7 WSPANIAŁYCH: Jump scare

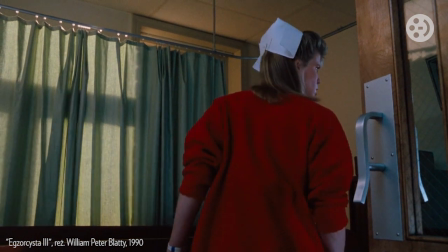494s
Tego, w jaki sposób twórcy wykorzystują przestrzeń w kadrze, scenografię, ruch kamery czy muzykę.
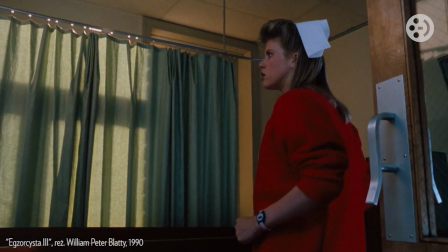501s
Czasem najbardziej skuteczne są tu najprostsze rozwiązania.
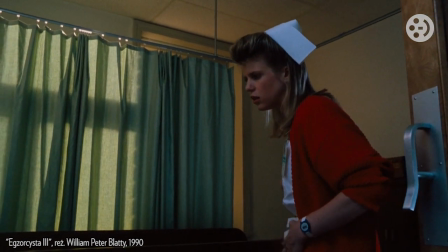506s
Reżyser Egzorcysty 3, William Peter Blatty, stawia właśnie na nie.
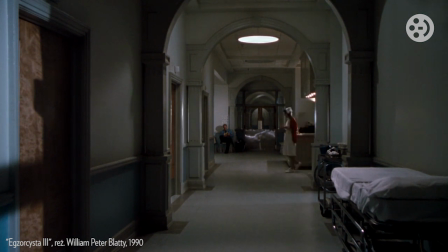515s
Oto proste, statyczne ujęcie korytarza w szpitalu psychiatrycznym. Zero muzyki, zero ruchów kamery. Ot, usypiająca czujność nuda. Surowa rejestracja rutynowego obchodu pielęgniarki. A jednak Blatty precyzyjnie kieruje tu naszą uwagą.
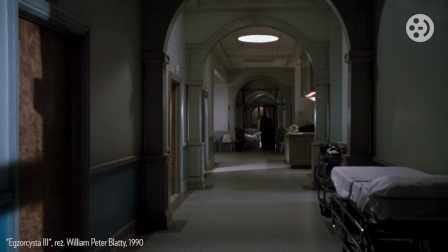535s
Kontrastujący z chłodnym wnętrzem czerwony sweterek siostry służy przecież za przynętę dla widzowskiego spojrzenia. Reżyser chce, by nasze oczy były dokładnie tam, gdzie trzeba. Nagły zoom kamery, nagły atak muzyki, i nagłe wkroczenie sił nieczystych.
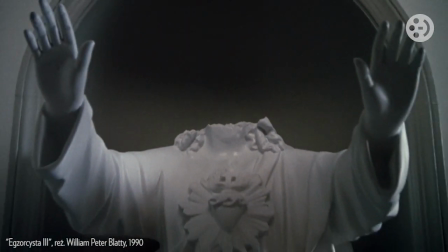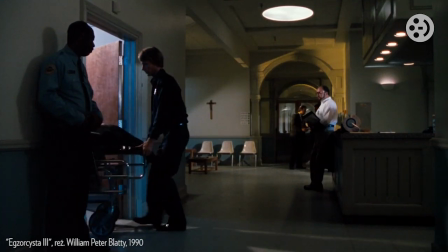561s
Amen.
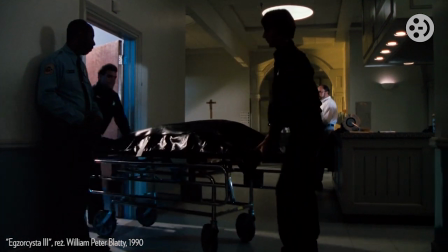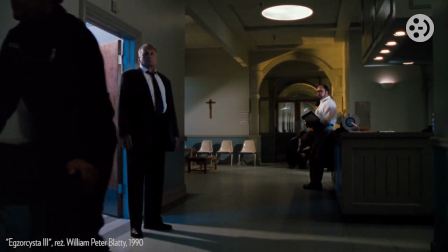Dobry jumpscare daje widzom nauczkę. Na sali kinowej nigdy nie jesteście bezpieczni. Nikt nie wpoił nam tej lekcji lepiej niż Brian De Palma w filmie Carrie.
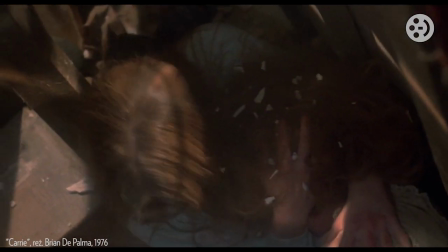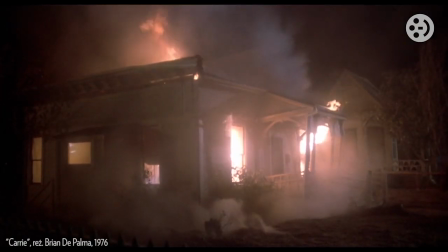588s
Matka Carrie nie żyje, dom White'ów zostaje zniszczony, tytułowa bohaterka znika pod gruzami.
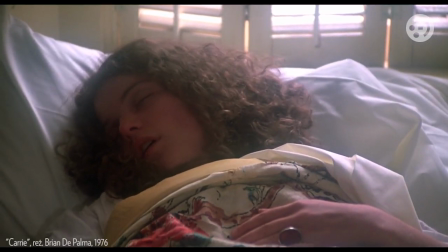598s
Wydaje się, że już po wszystkim. Pozostaje posprzątanie po horrorze i otrząśnięcie się z traumy.
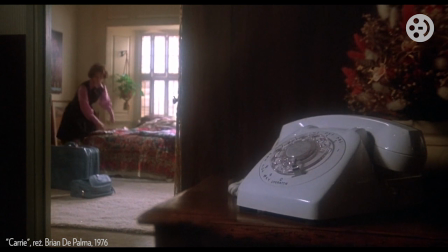606s
Idylliczna muzyka i rozmyty obraz z końcowych scen filmu zdają się sugerować, że faktycznie będzie dobrze.
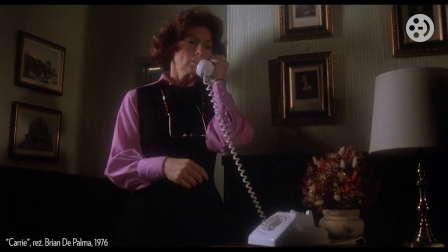613s
Przewrotność nadchodzącego jumpscare'a polega jednak na tym, że Brian De Palma zostawia go na ostatnią chwilę.
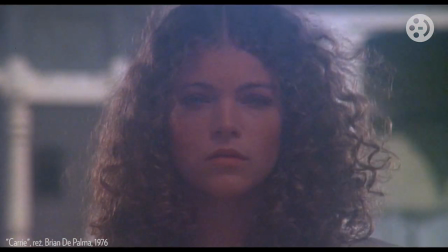623s
Jedyna ocalała ze szkolnej masakry, Sue, postanawia złożyć kwiaty na gruzowisku, które stało się grobem Carrie.
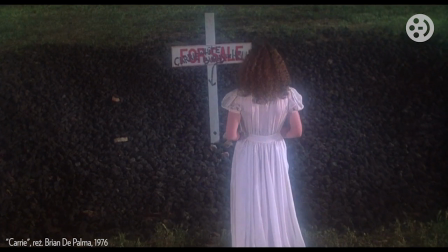631s
Symbolika jest jasna. Przebaczenie, odkupienie, żałoba.
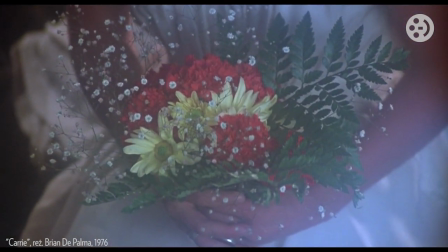640s
Ta oniryczna sielanka to jednak zmyłka. De Palma ma dla nas finałową niespodziankę.
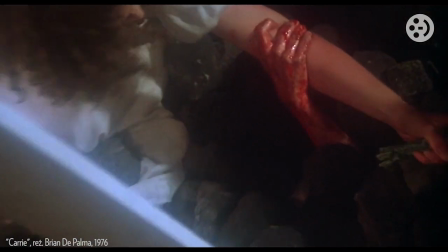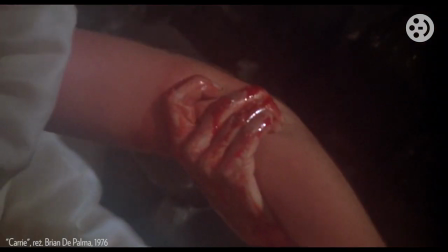651s
Dysonans potęguje atak ścieżki dźwiękowej i upiorna nienaturalność, z jaką dłoń Carrie wyrasta nagle spod ziemi.
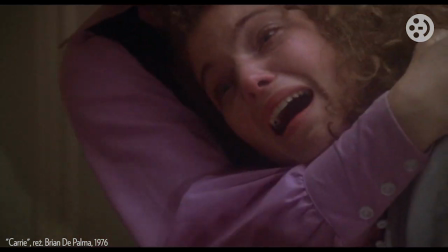659s
Oto klasyka horroru. Powracająca w finale groza i jumpscare, który mrozi krew w żyła.
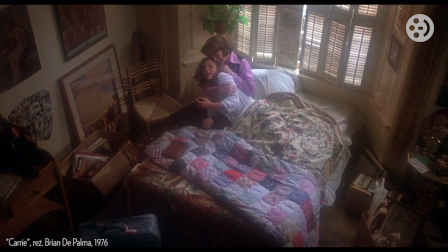Kto się nie bał, ręka do góry i zapraszam do komentarzy. Do zobaczenia w kolejnym odcinku.